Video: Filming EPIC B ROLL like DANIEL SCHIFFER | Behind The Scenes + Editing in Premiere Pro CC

Well, that was super hard, especially with kids. Welcome to my bedroom.
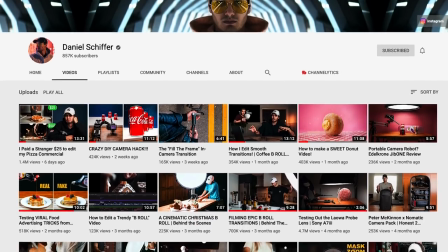0:36 Huge shout out to Daniel Schiffer for making these creative shorts on YouTube and giving a ton of people inspiration, like me, to make something like this. Pretty much just ripped them off. Anyway, go follow Daniel if you don't already, you goof. And yeah, let's break down how I did this.
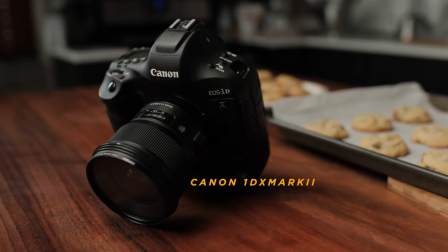0:53 I shot all this on the Canon 1DX Mark II with my Sigma 24 Art F 1.4. I also used a 1 8th strength pro mist filter in the front of the lens to kind of give that foggy dreamy look. I also used a Godox SL200W to light the scene, diffuse through a 60 inch impact octagonal softbox. This setup is actually more affordable than what you see on YouTube with the Aputure 120D all the time. Everything was shot at 120 frames per second at 1080p resolution. Most clips were shot between f4 and f5.6 to make sure I grabbed focus because I was focusing pretty much everything manually. The shots are definitely not perfect with focus, especially with children being a variable. And the one clip I used autofocus on was the push-in clip on the KitchenAid. Not sponsored. I used camera movement on some clips, but I relied on most of my post-processing skills to create movement and interest in the edit. How I edited it. Edited it. How I edited it. Well first I always select my music from Musicbed. I am an affiliate with them so if you're interested in having a subscription go check out Musicbed in the description. One of the first things I do when I open Premiere Pro is I include an adjustment layer.
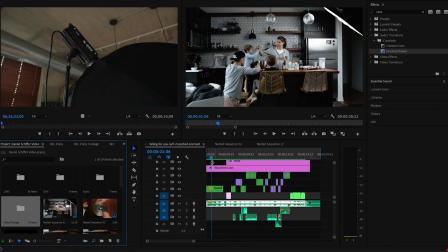2:04 So I open it up add an adjustment layer just like that and I drag it over into my timeline and extend it all the way across. This adjustment layer is where I'm going to put my LUT. I'm using a custom LUT right now, but yeah, just look into LUTs if you're interested.
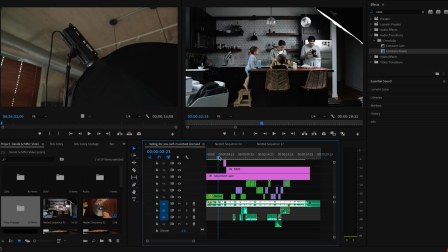2:17 I don't have any for sale or anything. I'm sorry. Hopefully soon. And then I add another adjustment layer that I title bars that I put a crop on.
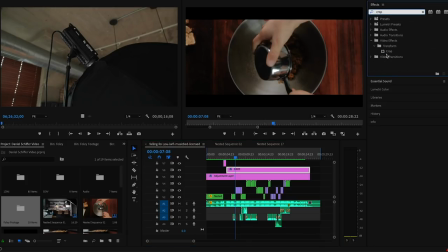2:25 So if I go up to the effects panel and hit crop and drag that over to the clip,
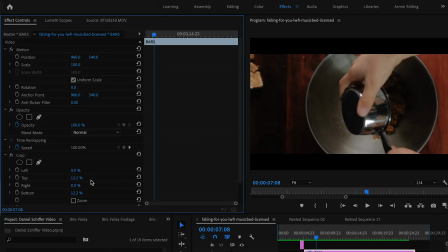2:29 you'll see that I take off 12.2% off the top and bottom to create that 2.39 to 1 ratio look that everybody does for their spicy B-roll on YouTube.
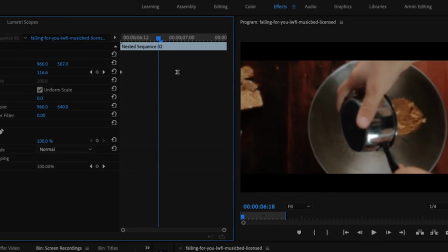2:41 Plus the bars give you extra flexibility of moving your clips up and down without losing any resolution by zooming in at all.
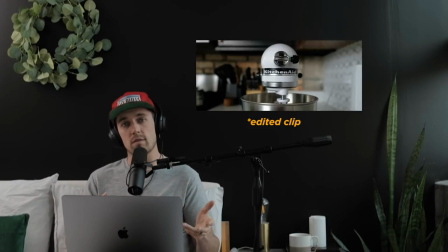2:47 Now a lot of the movement that you're seeing within this video is done in post. I did a lot of digital zooming, keyframing to move them around, but I do have some BTS footage of what I did in the moment with my hands for the ones I did use with my hands.
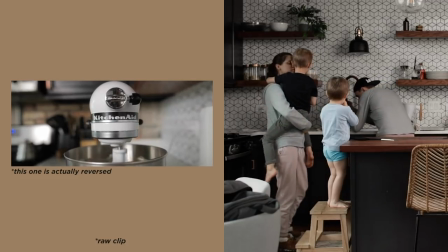2:59 Also, I was shooting 120 frames per second. A lot of the clips are really smooth because there's 120 frames per second, minimizing the amount of camera shake on the footage.
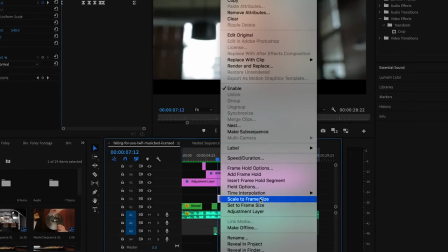3:07 But from time to time, I'll nest those clips. So right click, nest, and throw warp stabilizer on the clip. Just smooth it out a little bit more. And I did not shoot this with a plan. I didn't storyboard it. I kind of just went with the flow because my last name, Floberg. So this opening shot was just 45 degrees pointed up at the ceiling. And I actually started with punching in on the clip a lot by using the scale right here.
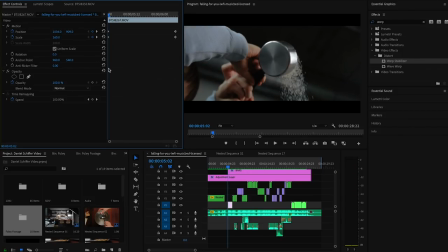3:34 So I started at 160 for the zoom and I always add a keyframe at the beginning when I do this. I reposition and add two keyframes for the position and the scale and
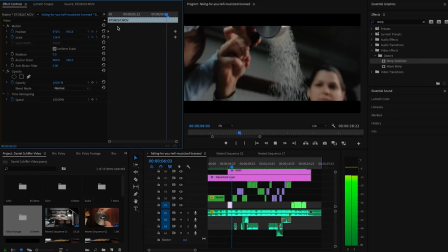3:45 then as the clip goes on you can see that those are changing drastically. This just adds digital zoom as opposed to the original shot. I shot this one with a little bit of movement down pushing in as the sugar fell into the bowl but
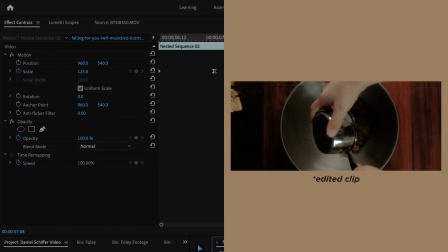3:58 I also added some more digital zoom to make the effect even more drastic. Now this shot's pretty interesting and I'm not really that stoked about it. I just kind of wanted to do that zoomed in keyframe look where I follow the egg in my son's hand. It's really hard to film a three-year-old holding an egg cracking it into a bowl.
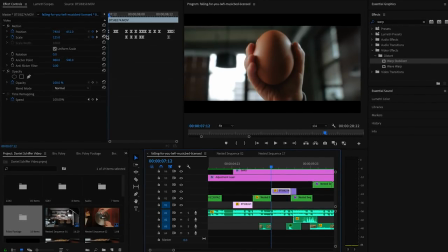4:16 There are tons of keyframes to follow that hand whether it be moving it around or digital zoom with the scale. I speed ramp this to a much faster percentage. It's 200% it's normal speed and then once it actually hits the bowl I slowed it
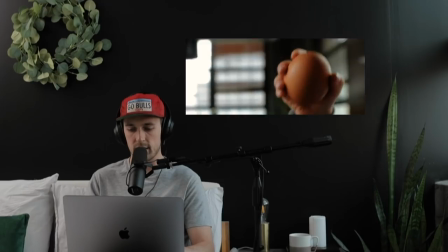4:34 down and overlaid it with 50% opacity on the egg crack shot next as sort of a transition. At the egg crack shot after the the two frames are interspliced over each other I did a little bit of speed ramp as well.
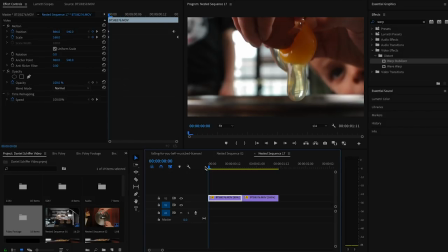4:48 So if I go into this nested clip here whenever I pull it into Premiere it's at 30 frames so I always slow it down to 80 when I want it to be a true 24 slow motion. And then the second half of this is sped up to 500 speed. And as that's going, you can also see that there is a digital pull out.
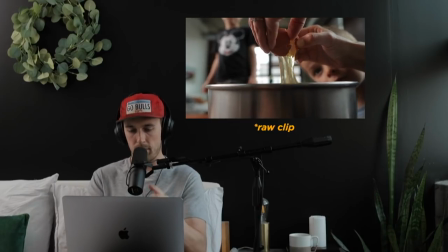5:06 So I'm pulling that out as I'm pulling the camera back, both digitally and with my hands.
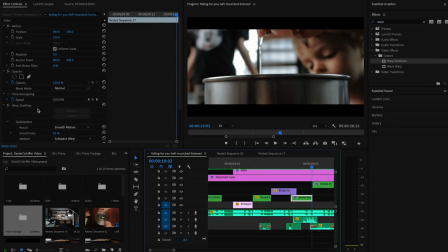5:12 And it's nested here so I could throw a warp stabilizer on it, as I mentioned earlier, with just 10% smoothness. As I mentioned before, the KitchenAid shot, this is the only time I used autofocus for the whole So I just locked on autofocus onto that KitchenAid logo right there and just slowly pushed in towards the machine.
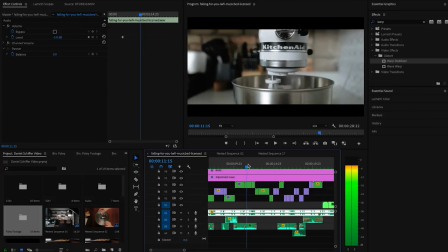5:28 And then I chopped it up to change the speed and do a little bit of motion. So as you see, I hit that second frame right here in this sequence. You can already tell that I punched in a lot with 115 zoom.
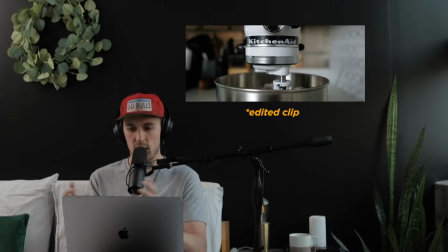5:41 And I added a lot of key frames to do the back and forth motion of the actual KitchenAid going back and forth and blending all the ingredients.
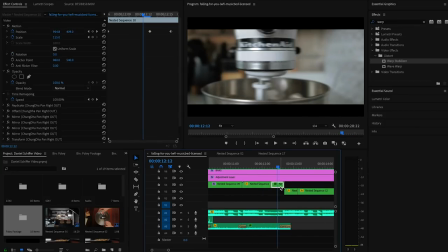5:48 In that small little section it's 10 frames right there. I cut that 10 frames because I used a preset for swiping out of the scene. You can see it kick to the right. It's by a dude named Chung Da and it's just a pan right effect.
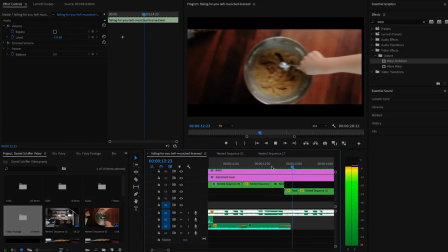6:01 I did that for the outro of this clip and the intro of the next one. This one I also did with my hands.
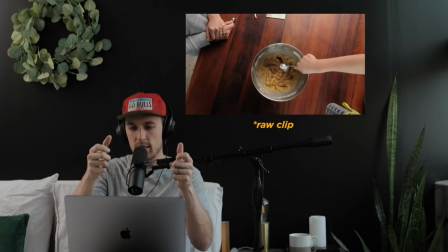6:06 I pushed into the frame while tilting the camera to get that twisting effect.
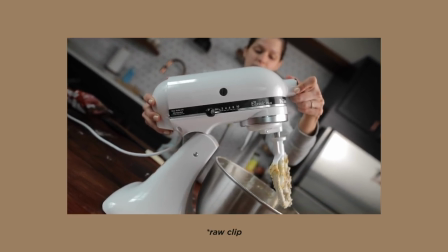6:11 Now this one I also used my hands to follow the actual mixer down as my wife placed it down into the bolt. That's why it has that trippy look that's following it. I'm not going to go in the nitty gritty of all these because I think you've seen a lot of them of just messing with the keyframes in the motion and the scale, splicing up clips and doing them at different speeds.
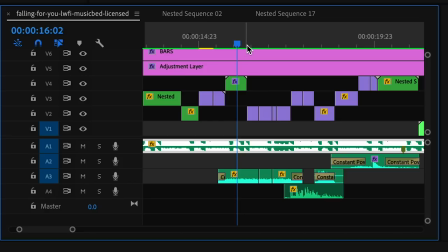6:29 So you can see here all the cuts I made to each individual clip. And this is one of my favorite shots of the whole thing.
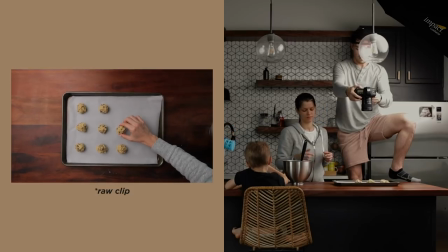6:34 This top down look, I was just standing up as still as I could and framed it up so that I knew I could reframe it when my
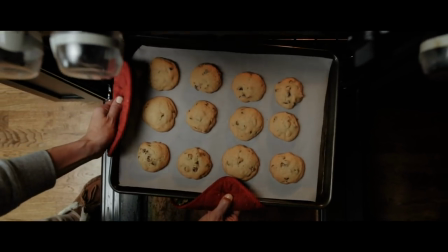6:41 wife went to put the cookie balls in the oven and then the idea was to as she put it in the oven I would slide it
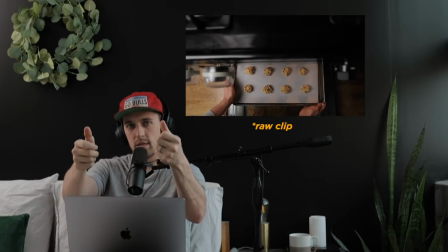6:48 and the black part of the oven up top would act as this place where I could get a black frame and then I could come back out as
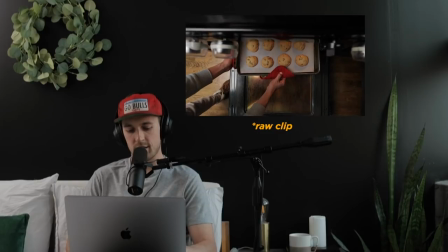6:55 soon as the cookies were done in that same exact spot where I was like crouching over the oven which felt very dangerous and for this
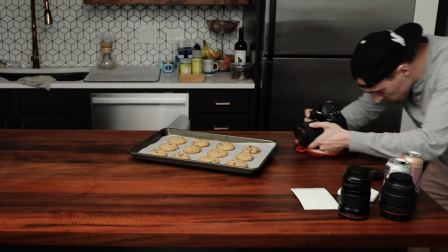7:02 last shot I tried a bunch of times I just put an oven mitt fabric oven mitt under the camera and just slid it
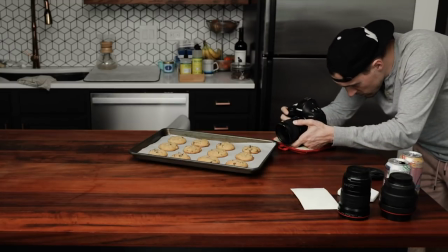7:08 in and what I did was I went all the way to the front of the pan to get my focus where I wanted it where I was going to end up and then I left it on manual and slid it back and just tried a bunch of times going fast to slow and then whipping out. So that's how I shot all of it and in true Daniel Schiffer form I added some sound design after that. I like to get sound design from a free website called Zapsplat super easy it's free so I didn't find all the things I needed online so we actually went back to the kitchen and recorded some of the sounds of the ingredients thank